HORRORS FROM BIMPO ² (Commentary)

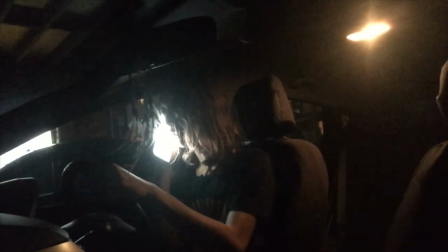12:26 There was at least like a minute at most cut out of this movie because I had to delete a few things for some reason,
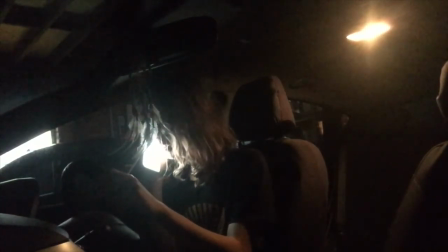12:32 and also just a few things were lost, but they weren't any things to do with the actual story.
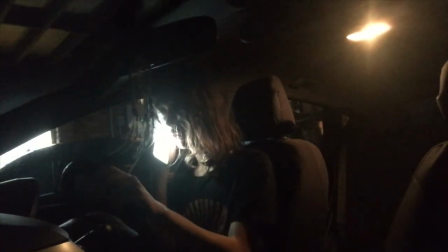12:38 They were just like clips for things. This is like 12 seconds longer than the original. Yeah. So we can still say, oh, it's longer than the original.
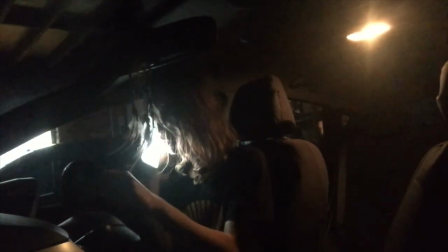12:46 Without all the edits and stuff that I had to do, it would have been like just an hour and 3 minutes. It would have been 3 hours. Yeah, but... Hashtag release the James cut of Horizon BIMPO 2.
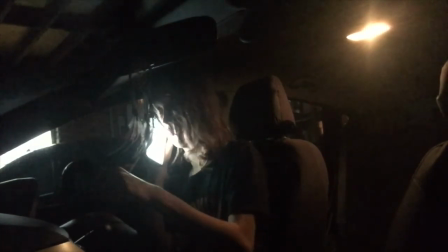12:57 Where are those other 2 hours at, James? So do you prefer the driving original or remake?
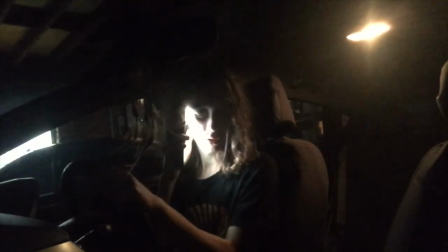13:02 Depends. I reckon the remake's more... It's got more to it.
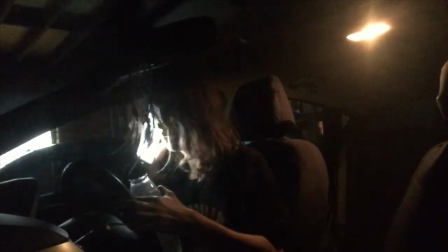13:07 They're both just as funny as each other, though. Yeah. This one, you're going to a party.
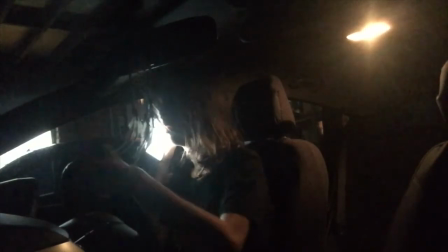13:13 The other one, I'm going home. It's They're very different. They're a bit different. They've got the same concept, but they're very different.
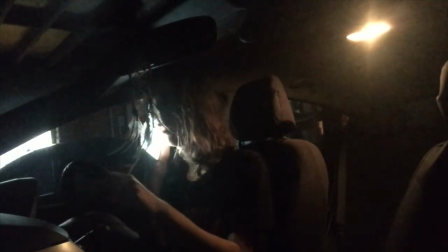13:19 Yeah. Movies. And, oh, and we wanted to make the kills in this movie, like, really...
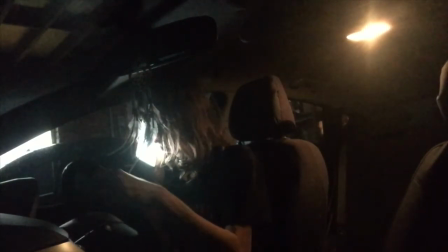13:26 Over the top. Really, like, just dumb. Just dumb, I say that.
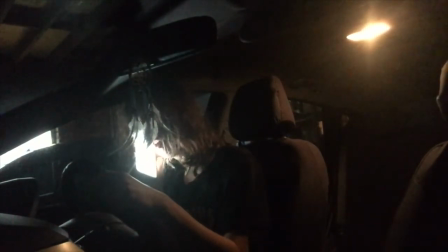13:31 We didn't have, like, heaps of kills. There was only one kill with actual gore.
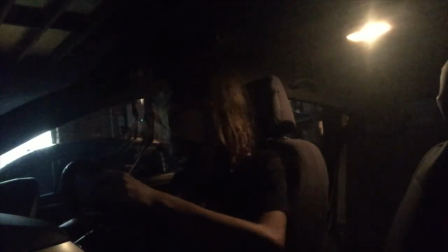13:35 Yeah, you'll see that in a bit. That's, like, probably the best kill. Yeah. That's probably the best kill in the movie, honestly. And it's still not great. Yeah. But yeah. So you can just see, still here. Fun fact about this, I actually thought he was gonna turn the light off near here.
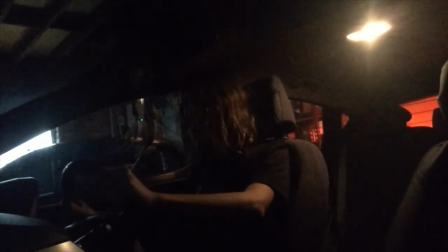13:54 Yeah. And I was like, oh yeah, we'll just let him do it. And then you didn't, and I was like, oh, it'd be a bit weird if I just leant upwards to turn it off. So I just kind of left it in, and it still looks fine as it is. I do like the brake light. Even though you can see the garage, it just looks cool.
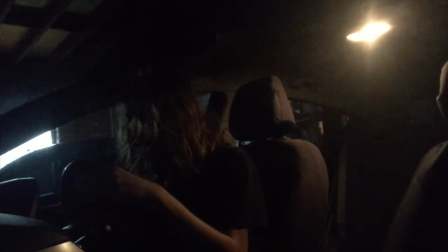14:08 Like with the red. It's just so dumb. And you get, like, even when the freaking red goes on it, it just makes it even more obvious that you're in a garage. Yeah, I know. Because it shines on the garage door. It's like, kind of the worst angle to film from, but that was the only thing we could do to stop knowing that something's in the backseat.
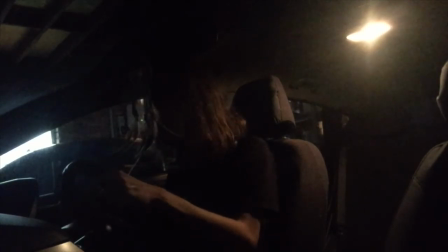14:24 Yeah. Because if you film from the other way, I mean, you could have hidden the other backseat, but then you wouldn't have had me in the whole frame. Yeah. Which, like, I'm the main character, so... I'm literally just sitting there right now holding a sneezing, guys, so... And then I eventually hold it in enough to get rid of it. And that's when you see the first car kill of this film.
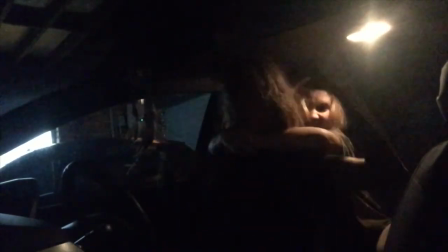14:44 Which, there'll be more. There's, like, two more, actually.
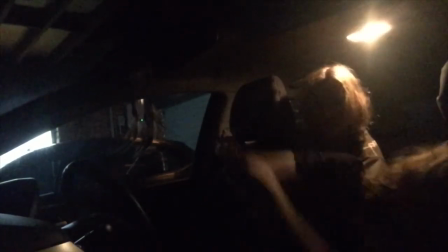14:48 I wanted to, like, keep holding for way too long, and then you just started falling, so I was like, I might as well let go. And then that's where I thought you were going to turn the light off when you were going like that and shit.
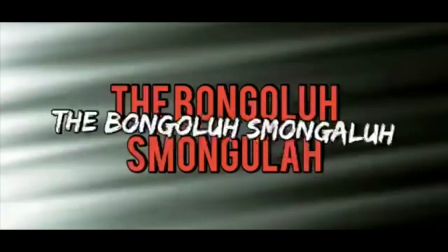14:56 It looks cool though, the fade out. Yeah. Bongo the Schmongo. This is Ashley's directed one.
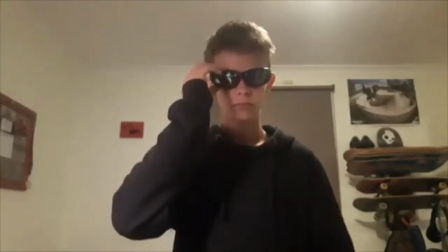15:00 This is the one he made. Did he edit this? Yeah, he edited this really quick thing. It's like 7 seconds.
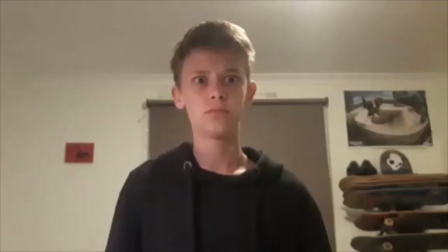15:06 We're not going to count it as like executive or anything because it was literally like... He's a special guest director. Special guest.
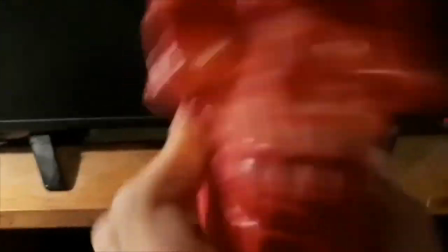15:10 I mean, he still produced the movie, but you know. Oh my god. He was in it for like...
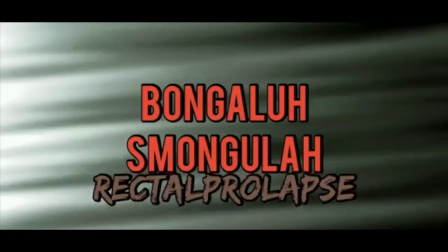15:15 And then I remade it. Just for this fun. This is my remake, yeah. I just wanted him to be in it more because, you know, part of the Juice Gang trio.
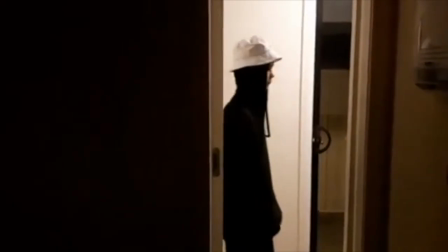15:24 So, this is my take on the Bongola Smongola.
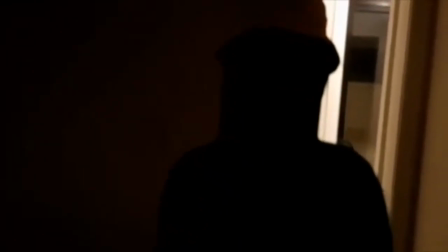15:31 Yeah, this took way too long to set up, actually. I wanted to get the red light inside the skull, but it was too big, so I couldn't fit it.
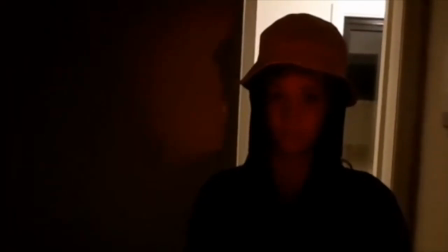15:39 So, I ended up just doing that and making it, like, I'd edit the color grading and it looks so bad.
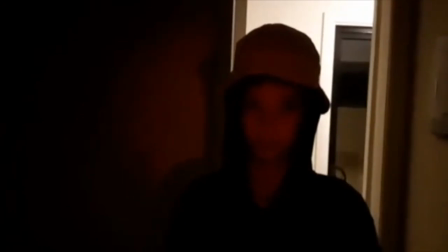15:45 Yeah. You can tell that's the same shot, but it's zoomed in. Yeah. Oh my god.
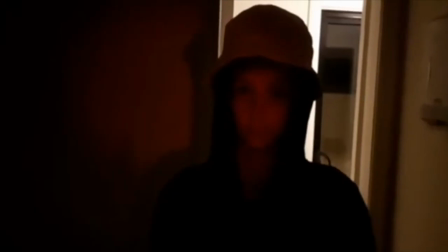15:52 So stupid. Oh my god.
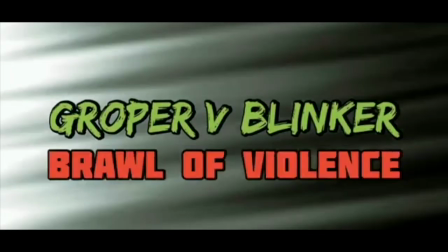15:58 Oh my god. What? It's so. Yeah. Oh, is this Batman v Superman? What? Yeah, this is. Thanks to Zack Snyder for funding this movie.
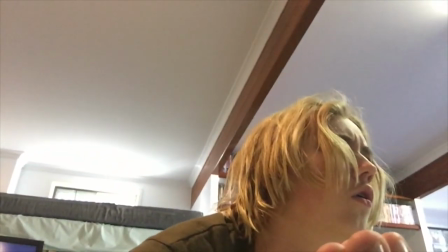16:08 When I made this, I wanted to end the Groper series and the Blinker series as a whole.
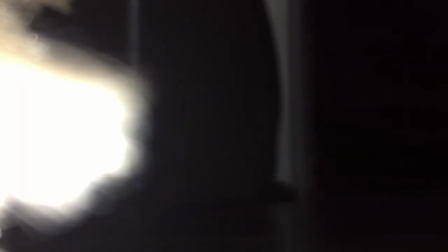16:14 I just thought, let's have a crappy duel. One Blinker. Yeah, well.
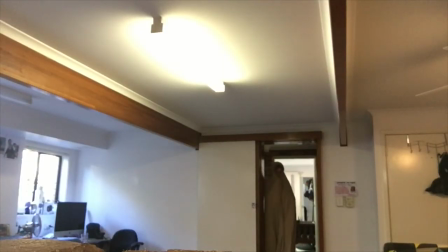16:18 I don't know, I was never going to bring Binkler back, but I was like, I don't want to just do a casual grope, but we got to do some kind of, like, stupid crossover battle.
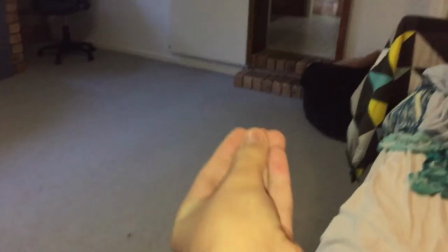16:24 This whole thing has one of the strangest edits where I don't know what's happening. Yeah. Oh no, it's the blinker, and then he... What? Yeah. He covers him with his... from the frame.